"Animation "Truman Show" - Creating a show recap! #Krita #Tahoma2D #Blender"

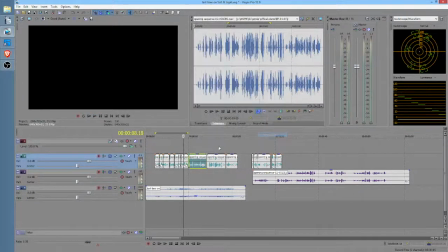(16:32)
Okay, and this needs to be normalized because it's a little on the quiet side.
And prosperity. Golek convinced Vespigi to usurp the throne.
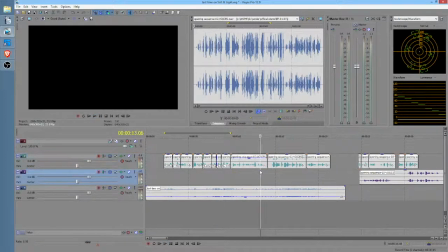(16:43) Treachery is all.
Okay, hold on.
Flip the throne.
Yeah, okay, we'll keep sticking with it here. We've got this line.
Treachery is always repaid in full.
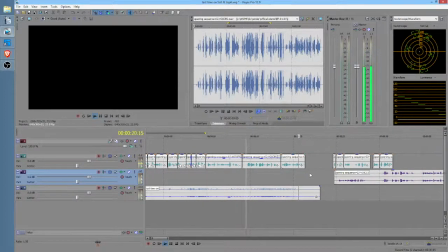(17:00) This is Asher's doing. I'm sure of it.
Okay, and then we've got... Yeah, Vespigi was king, but dark and terrible times lay ahead. So I think that's here at the end.
But Asher, you.
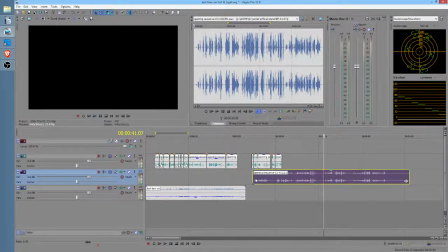(17:16)
Nope.
Vespigi was king.
Yep, there it is. Okay, so that's the line we want.
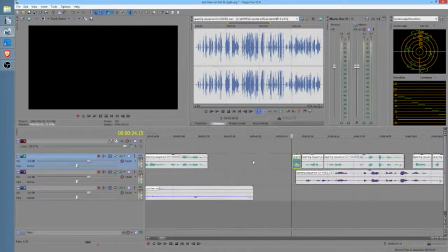(17:21)
Split that. Move these guys all downstream. Smack these guys up yonder. And let's look roughly at what our time is. So we're not horrible. We're not horrible, but we're not quite where we want to be.
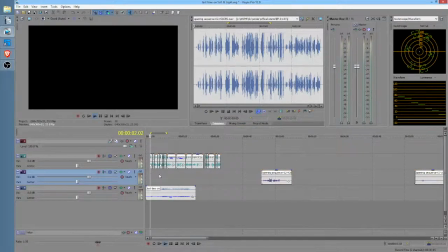(17:41)
That's the 30-second mark right there.
Melchizedek, it's time you learn the truth. Our beautiful land of Newsy enjoyed peace and prosperity. Golek convinced Vesp.
Okay, and I really need an until in there. So probably, I gotta say, probably I'm gonna revoice this,
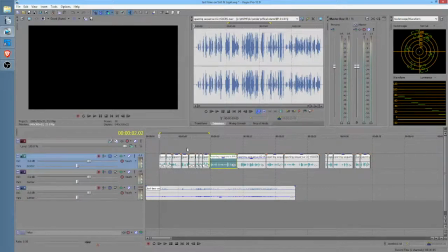(18:00)
just because it'll sound smoother and I can pump up the intensity of the lines to be more suitable.
The throne.
I'm allowed to do that, right? Hey, Darren.
The throne. Treachery is always repaid in full. This is Asher's doing.
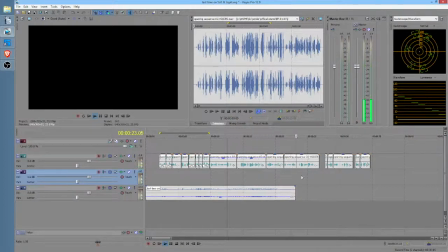(18:18) I'm sure of it. Vespigi was king, but dark, terrible times lay ahead.
Okay, so we've got...
Terrible. Indeed.
Okay, now that's interesting. Maybe what I should do is instead of having this line...
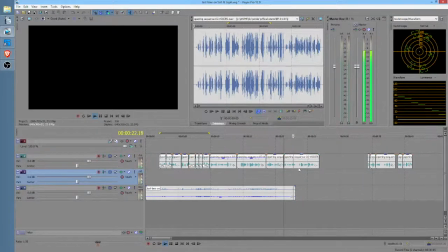(18:38) Vespigi was king, but dark...
Maybe since obviously Melchizedek is the focus of the story, maybe what we should do is actually end the recap by going to this.
I'm sure of it. That's terrible. Indeed. It was a mess.
And that would be the end of the recap.
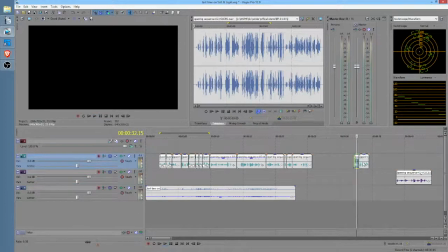(19:00) Golek had plans of his own.
Okay. So Golek had plans of his own. Do we actually have to say, let me think.
Golek convinced Vespigi to usurp. Uzi enjoyed peace and prosperity. Golek convinced Vespigi to usurp the throne.
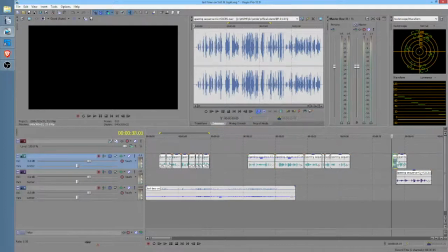(19:19)
We don't know who Vespigi is at that point. So maybe it would make more sense to jump to this, because the audience will see that they know that Golek's the bad guy, right?
And prosperity. Golek had plans of his own. Golek convinced Vespigi to...
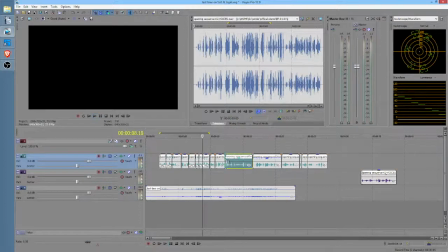(19:38)
Okay,
Convinced Vesp...
Okay, so... Do we want to leave the word convince in there? Convinced Vesp...
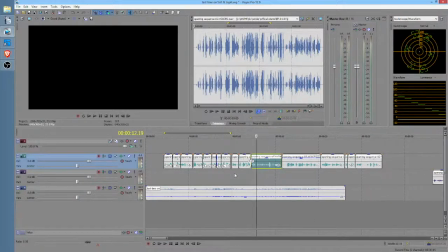(19:51)
See, this is what Disney used to do in those recaps I mentioned earlier. You'd hear these edits that really didn't make sense, especially if you knew the movie that was being previewed.
Golek had plans of his own, convinced Vespigi to usurp the throne.
See, what you'd do is you'd have a whoosh there.
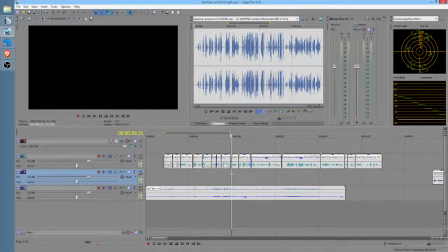(20:08)
So he had plans of his own, Convinced Vespigi to usurp the throne. and it makes perfect sense if the visuals support it. Now, again, this line is probably not needed.
Vespigi to... Treachery is always...
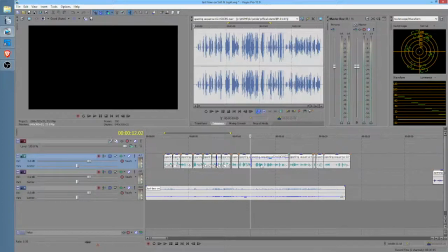(20:24)
Yes, there we go. Let's take this out. Because we know he did something bad, right? That's all we need to know. We just know the guy did something bad. So, peace and prosperity.
Golek had plans of his own.